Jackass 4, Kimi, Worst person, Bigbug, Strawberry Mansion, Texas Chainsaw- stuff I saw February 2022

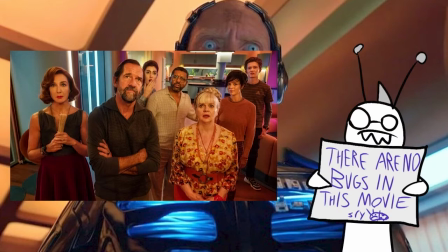(12:23)
I'm fine with goofy, fairly unlikable characters in a wacky comedy as long as it's consistently funny.
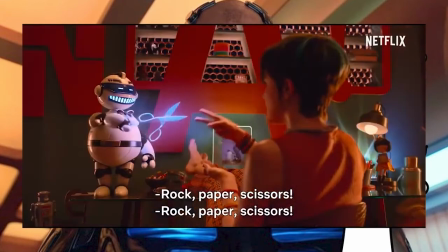(12:28)
And it sorta isn't? Well, the first half of the movie does play up the kind of silliness a premise like this should be going for.
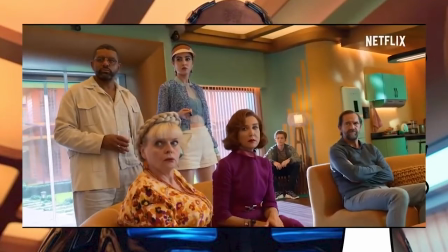(12:35)
As it goes on, it starts taking a slightly more serious approach, which I didn't feel worked,
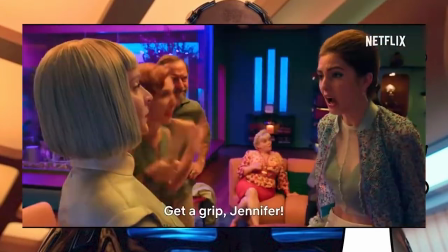(12:40)
and it starts making the lack of depth on everyone more of an issue than it was initially.
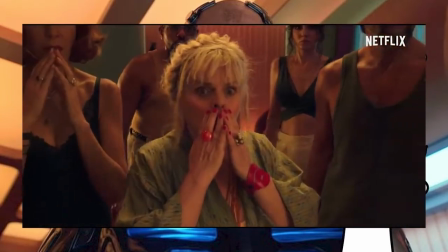(12:45)
Like, now I have to start caring about these people.
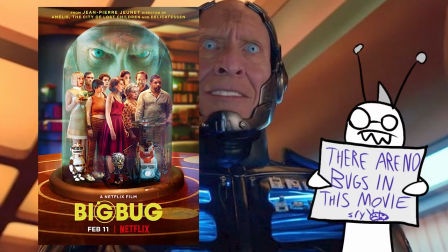(12:47)
It's here also where the structure starts to get pretty repetitive, where characters would go, I have a plan to escape from here, only for it to backfire.
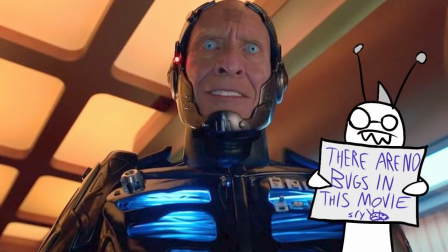(12:54)
This happens several times, almost in a row, not helping that this is way too f***ing long, running almost 2 hours.
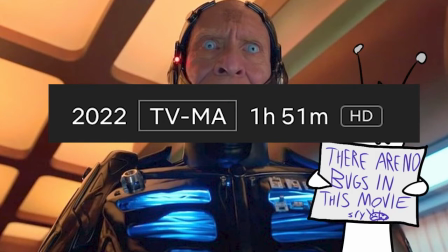(13:01)
I feel that's really what hurts the simplicity it's trying to go for. And that doesn't just boil down to its writing either.
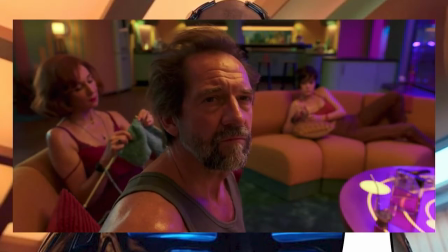(13:06)
The things that it's trying to say about technology is so basic and old hat.
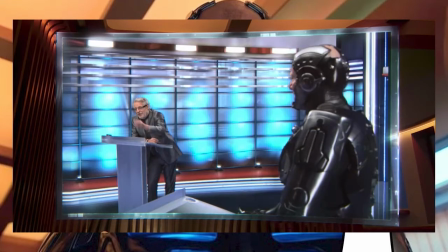(13:11)
Don't rely on it too much, least of all the robots will break on you, or try to kill you.
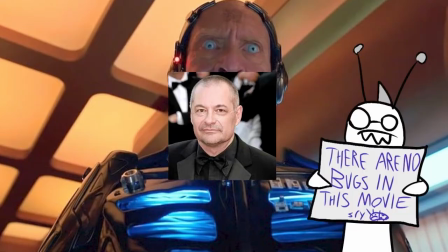(13:16)
Again, I don't inherently have an issue with this, as it's meant to be a simple comedy, but I can't help but wonder if he is trying to go for any bigger messages than that.
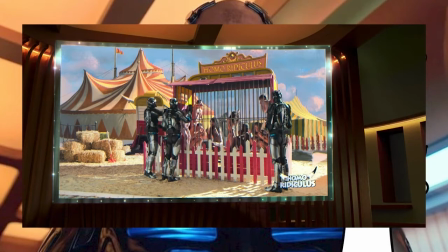(13:24)
There's an idiocracy type show that involves treating humans like animals that they keep bringing up,
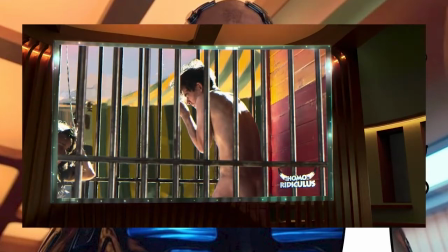(13:29)
seeming to imply that humans are viewed as a lower class species or something. They don't go that deep in addressing that.
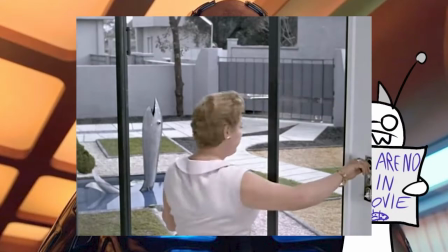(13:36)
Maybe he's trying to go for some sort of Jacques Tati approach of playfully pointing out how ridiculous our obsession with modernity is,
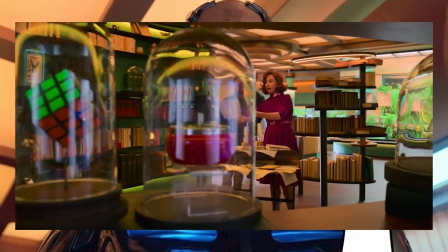(13:43)
and that the old ways are far more practical and comforting. Maybe I'm projecting too much, I don't know.
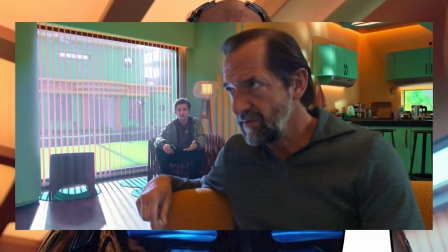(13:48)
On the technical side of things, it's interesting. I mean, go figure. His direction for the most part is solid enough as usual.
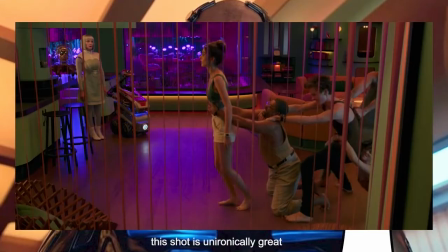(13:55)
He moves the camera with a certain precision. He frames shots in his well-renowned deranged way.
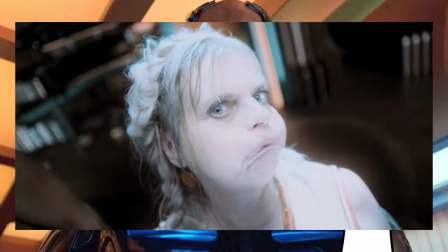(14:00)
He casts interesting-looking people that he'll use for close-ups. That's all fairly solid.
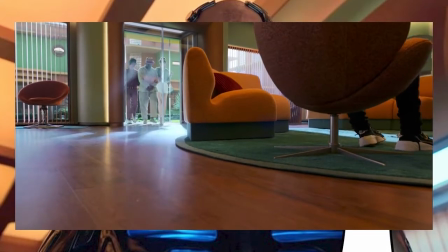(14:04)
What's left is the art design, which is meant to look deliberately kitschy and artificial, which is fine for the sets,
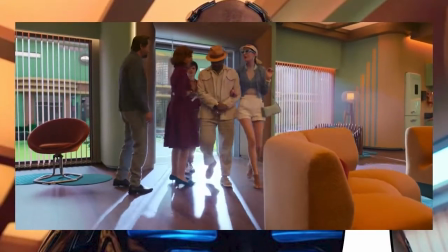(14:11)
it does give the film a distinctive color palette, but for other elements, like the CG especially,
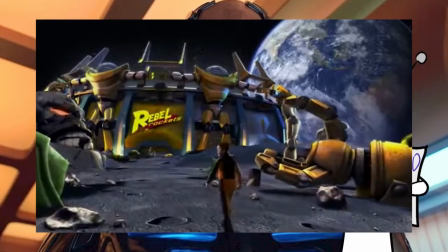(14:15)
look pretty bad at points. It reminds me a lot of Robert Rodriguez's family films, or some of the lesser shots in Speed Racer, it just doesn't look quite right.
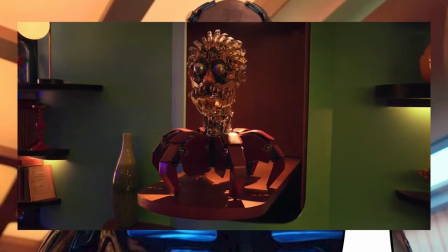(14:24)
The more practical looking effects, particularly with the family's robots, are actually pretty decent. I also found the editing pretty frustrating at points.
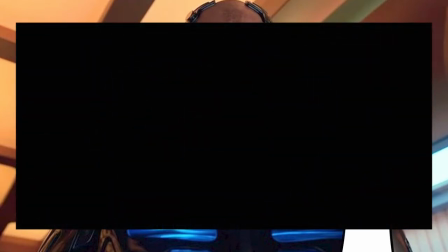(14:32)
So many scenes would just end with a fade to black very suddenly and fade into the next one.
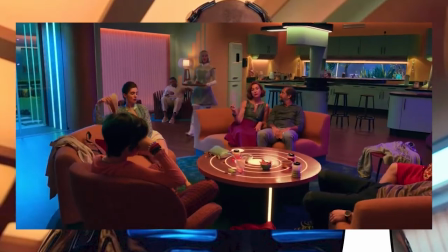(14:37)
It doesn't help make the film feel any less repetitive.
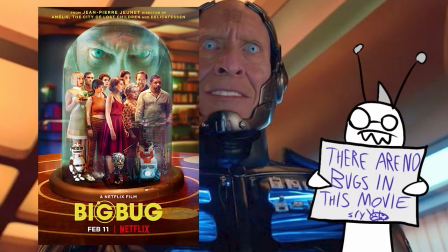(14:39)
I know I'm sounding pretty critical of this, many of which are things I'm thinking back to in hindsight, but honestly, I don't think it's a bad movie.
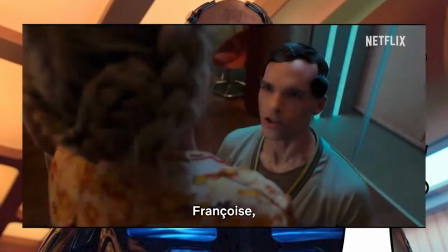(14:48)
In fact, the negative reception towards it I feel is pretty undeserved. I was amused fairly often, and it at least kept me interested enough to see it through.
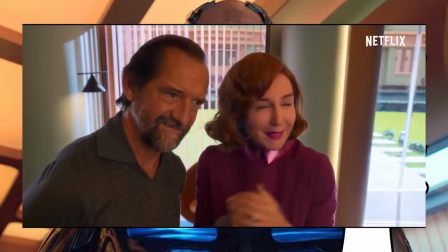(14:56)
I just wish it sort of quit while it was ahead or something.
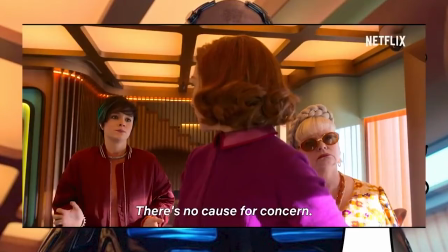(14:59)
If anything, this at least feels like something a talented director wanted to make, even if it doesn't hold a candle to his other works.
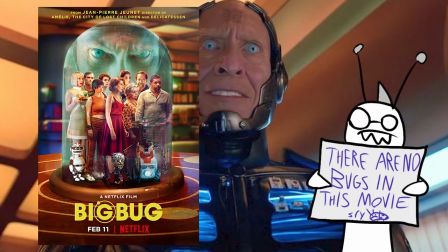(15:05)
So if this still somewhat interests you, then erase this review from your memory and check it out on Netflix. You may like it or not. Regardless, robots, man. The future.
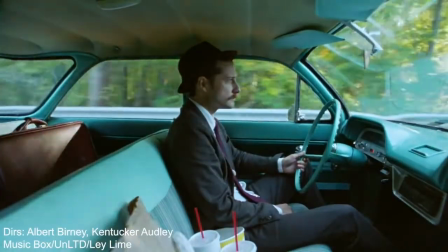(15:18)
Strawberry Mansion is a fantasy set in the not-too-distant future where people are charged for dreaming,
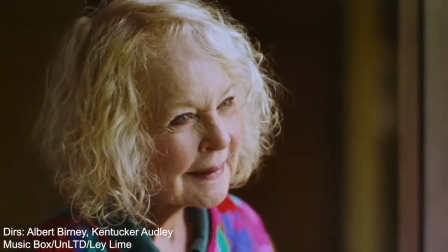(15:24)
and one auditor visits the house of a lonely old lady and browses through her dream collection,
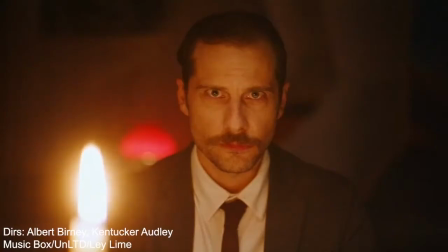(15:29)
where he starts to fall in love with her and learns the truth about his own dreams.
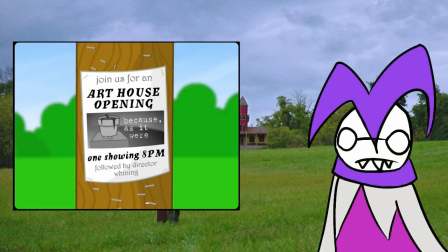(15:33)
I never heard of this movie before, but I kept seeing its trailer play at my local art house theater, so I decided to give it a watch because it looked interesting.
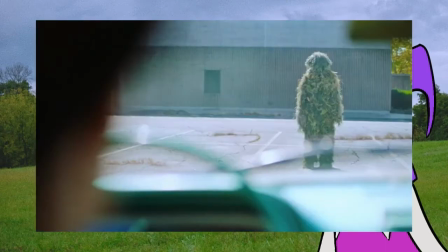(15:41)
And yeah, it was. It is a very creative and original movie that was not made by any big studio or is based on any pre-existing intellectual property.
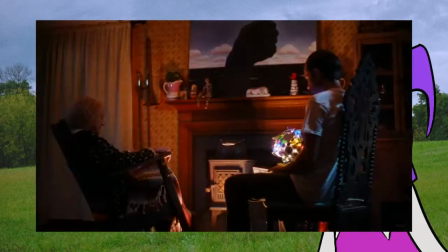(15:50)
We need more of these. You could also tell it wasn't made with the biggest budget, but in this case, it's actually for its benefit.
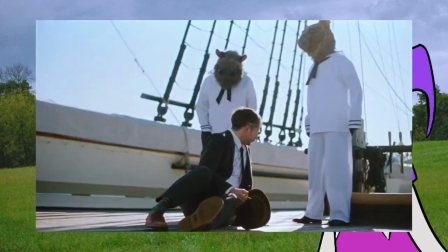(15:56)
The visual design of this movie, with its obvious puppets and clunky stop motion, could be best described as a school play aesthetic.
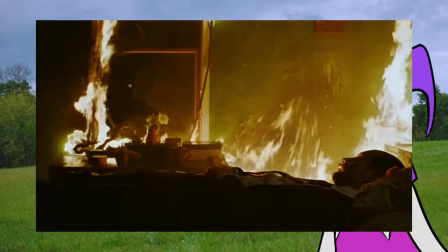(16:04)
The homemade feel makes it feel very personal, and the grainy texture really gives off an appropriately dreamy feel.
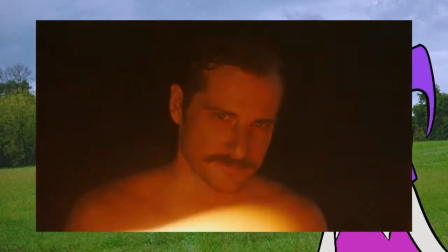(16:10)
I genuinely can't tell if they shot it on film or shot digitally and made it look grainy in post.
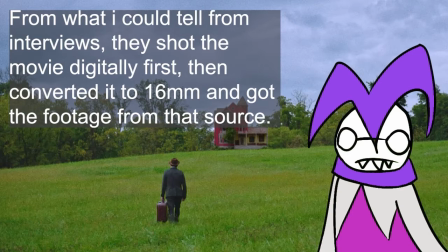(16:15)
Whichever it is, there is a lot of thought put into how it looks, and I'm sure they put a similar level of thought into its screenplay as well.
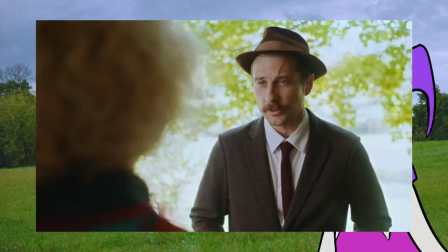(16:22)
Unfortunately, though, it's not as fun to follow.